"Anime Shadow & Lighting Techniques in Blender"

Okay, so today we will be learning different lighting techniques to use within your anime scene. I won't be talking about the basics of lighting like fill lights, room lights and so on, since there are already many tutorials on that. Today, we are going to focus on methods that make your scene look more like anime. So the first thing we are going to do is learn how to light up an environment with sun lamps, giving it that stylized edge anime films normally have. The second method will be how to fake lighting in the shader editor.
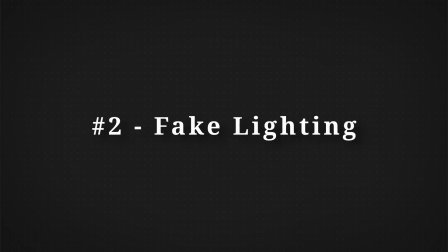(0:27)
I've done something similar to this in some of my other tutorials, and I'll link some of them in the description down below. The third method will be how to use shadows to create more interest in an already lit up scene.
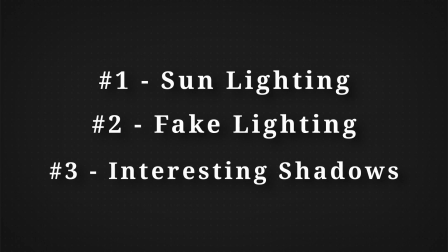(0:38)
There are of course more methods besides these three, but I think these are some of the best ways to take your anime scene to the next level.
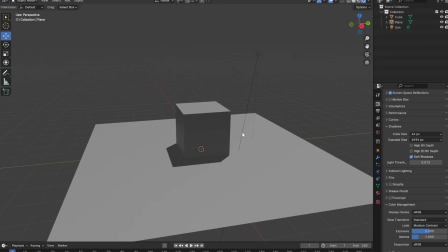(0:45)
Without any further ado, let's begin. This first method is actually the technique of one of the people on the Discord, Sumi.
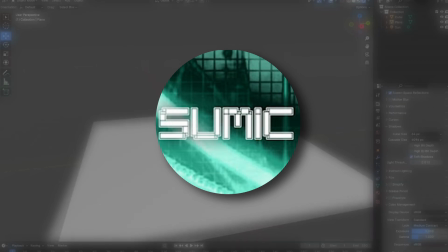(0:52)
He has his own YouTube channel as well, which I'll link in the description. Alright, here are my render properties if you'd like to follow them.
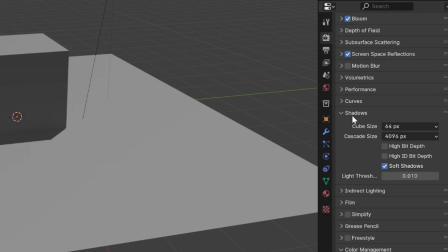(0:58)
Take note that the higher your cascade shadow is, the higher quality your shadows will be. Okay, so this technique involves using three sun lamps.
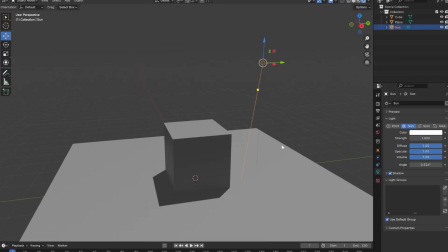(1:07)
The first is our main sun, set the highest, so in my case I will set it to the strength of 3.
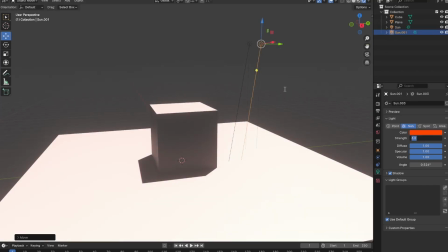(1:12)
The second sun I'll change to a red color and set its strength to 1. Now the important part is to set the angle of this red sun lamp to 5.
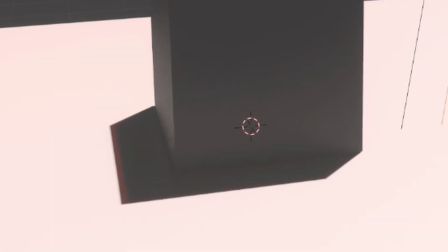(1:20)
This will allow some of the red light to seep into the mesh's shadow, as you can see here.
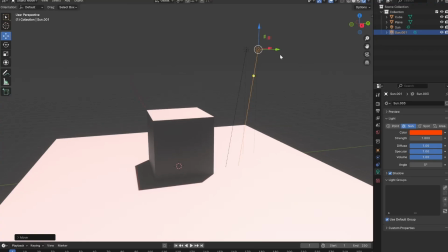(1:25)
The final sun lamp will be set to blue.
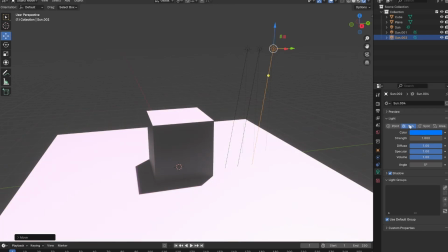(1:27)
Its strength will be a bit higher than the red sun lamp, but lower than the main one, and its angle I'll set to 35.
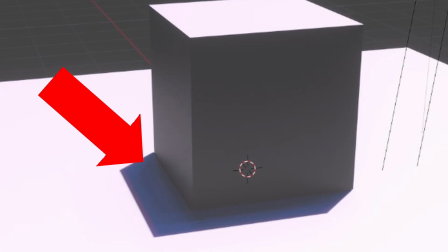(1:34)
Now, see these colors within the shadow? That's what we wanted.
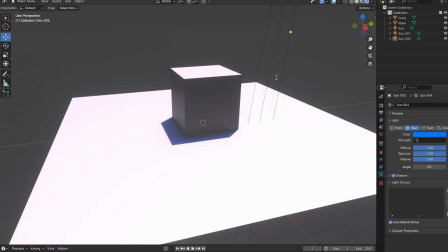(1:38)
So it's not one dark version of the material, but it's a mixture of different colors that you set the sun lamp to.
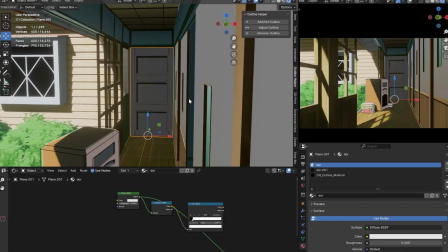(1:46)
So you could obviously set it to pink, yellow, or whatever you want. Alright, this scene will be up on the Water and Diamond Spoon tier list on the Patreon, if you're interested.
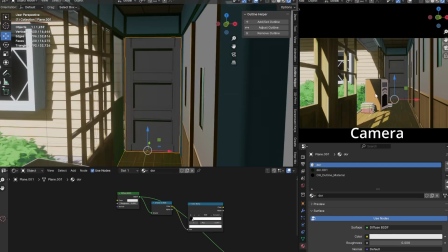(1:55)
But never mind that. In this scene, I want to add a light on the door coming in the direction of the window next to it.
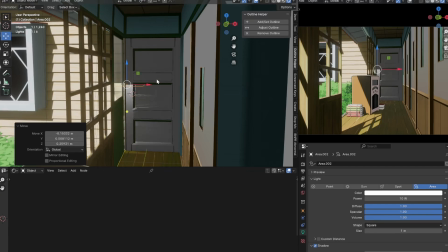(2:02)
However, when I bring an area light in the scene, it not only lights up the door, but it also lights up the walls and the floor, and I don't want that.
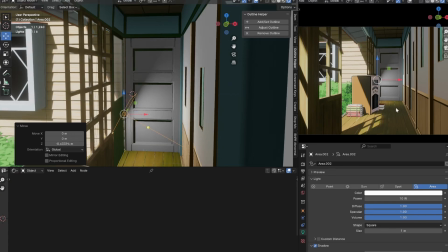(2:10)
So, an easy fix to this is to add some fake lighting using the node editor.
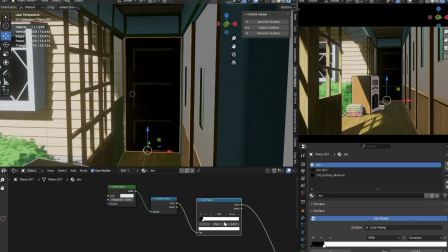(2:16)
For this, I'll use a gradient node, not this diffuse node, because as you can see, it's not working.
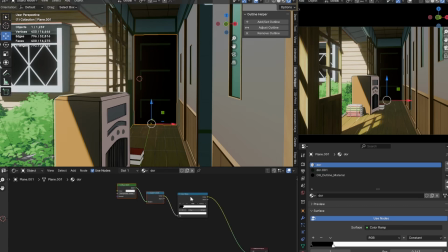(2:21)
Okay, so I'll bring in a gradient node and Ctrl T it. If you can't Ctrl T it, you need to enable the node wrangler add-on.
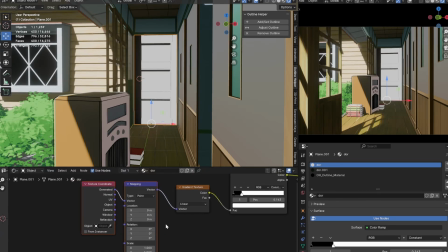(2:31)
After that, I'm going to rotate it on the Z axis and move it slightly so that it matches the lighting coming from outside.
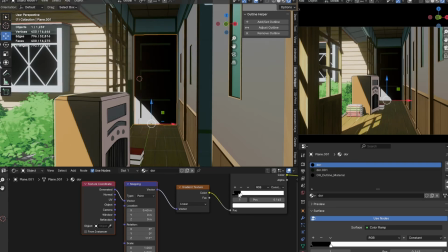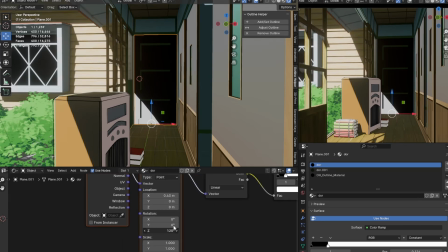And now,
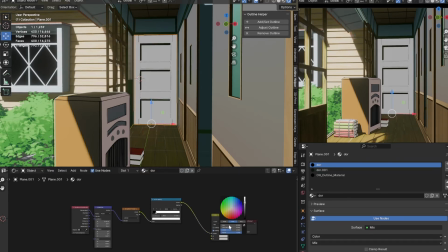(2:48)
all I need to do is plug this tree into the factor of a mix color and set the A socket to the door's shadow color and the B socket to the door's light color.
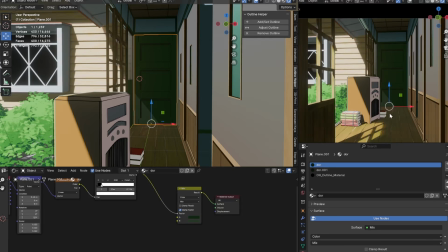(2:56)
And there we have our fake lighting.
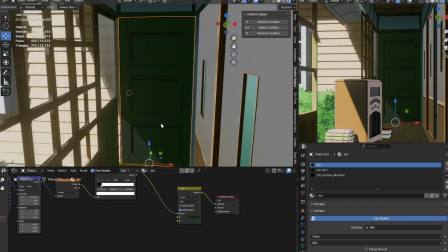(2:59)
Now, to make it even more convincing, I want to add a small light on the floor in the same area roundabout to the light of the door.
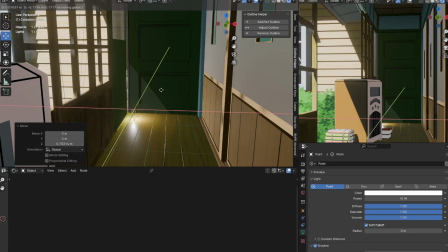(3:08)
So I'll bring in a point light, widen the radius a bit, and then set its specular setting to 0. And now we have a light that does not reflect off the floor, but also makes the door lighting fit in nicely.
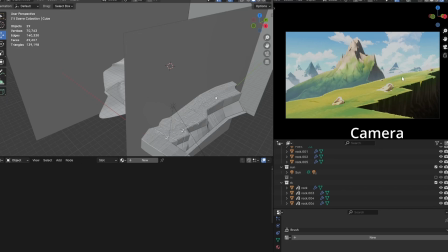(3:22)
For the next method, I have a nature environment and it looks okay, but it could use something else to make it pop more.
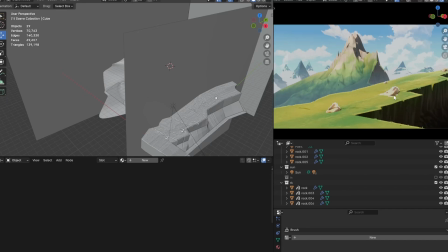(3:29)
A very simple solution would be to make the world seem larger, and the easiest way to do that is to add more shadows.
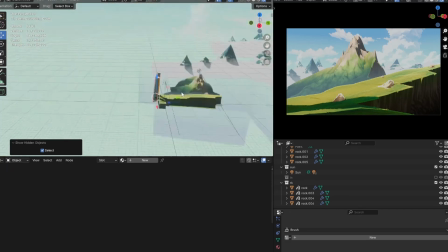(3:34)
And there we go. The meshes shedding these shadows are just rectangles angled upward to block some of the sun, and it affects our scene in a very positive way.
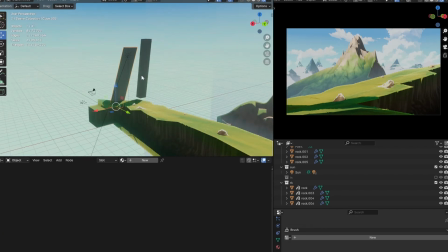(3:43)
It adds more contrast, and it seems like the environment is larger than it actually is. It makes it seem like there are mountains behind this hill over here, or trees or something.
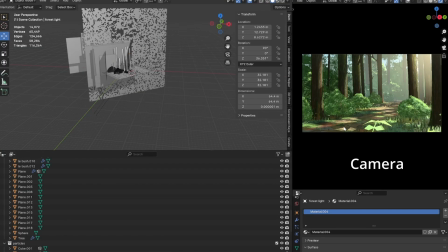(3:54)
To explain further, I have a forest scene over here,
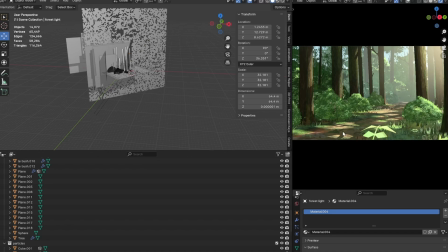(3:57)
and it's lit up with different pockets of light that makes it seem like the trees have leaves at the top, and the light is shining through those leaves.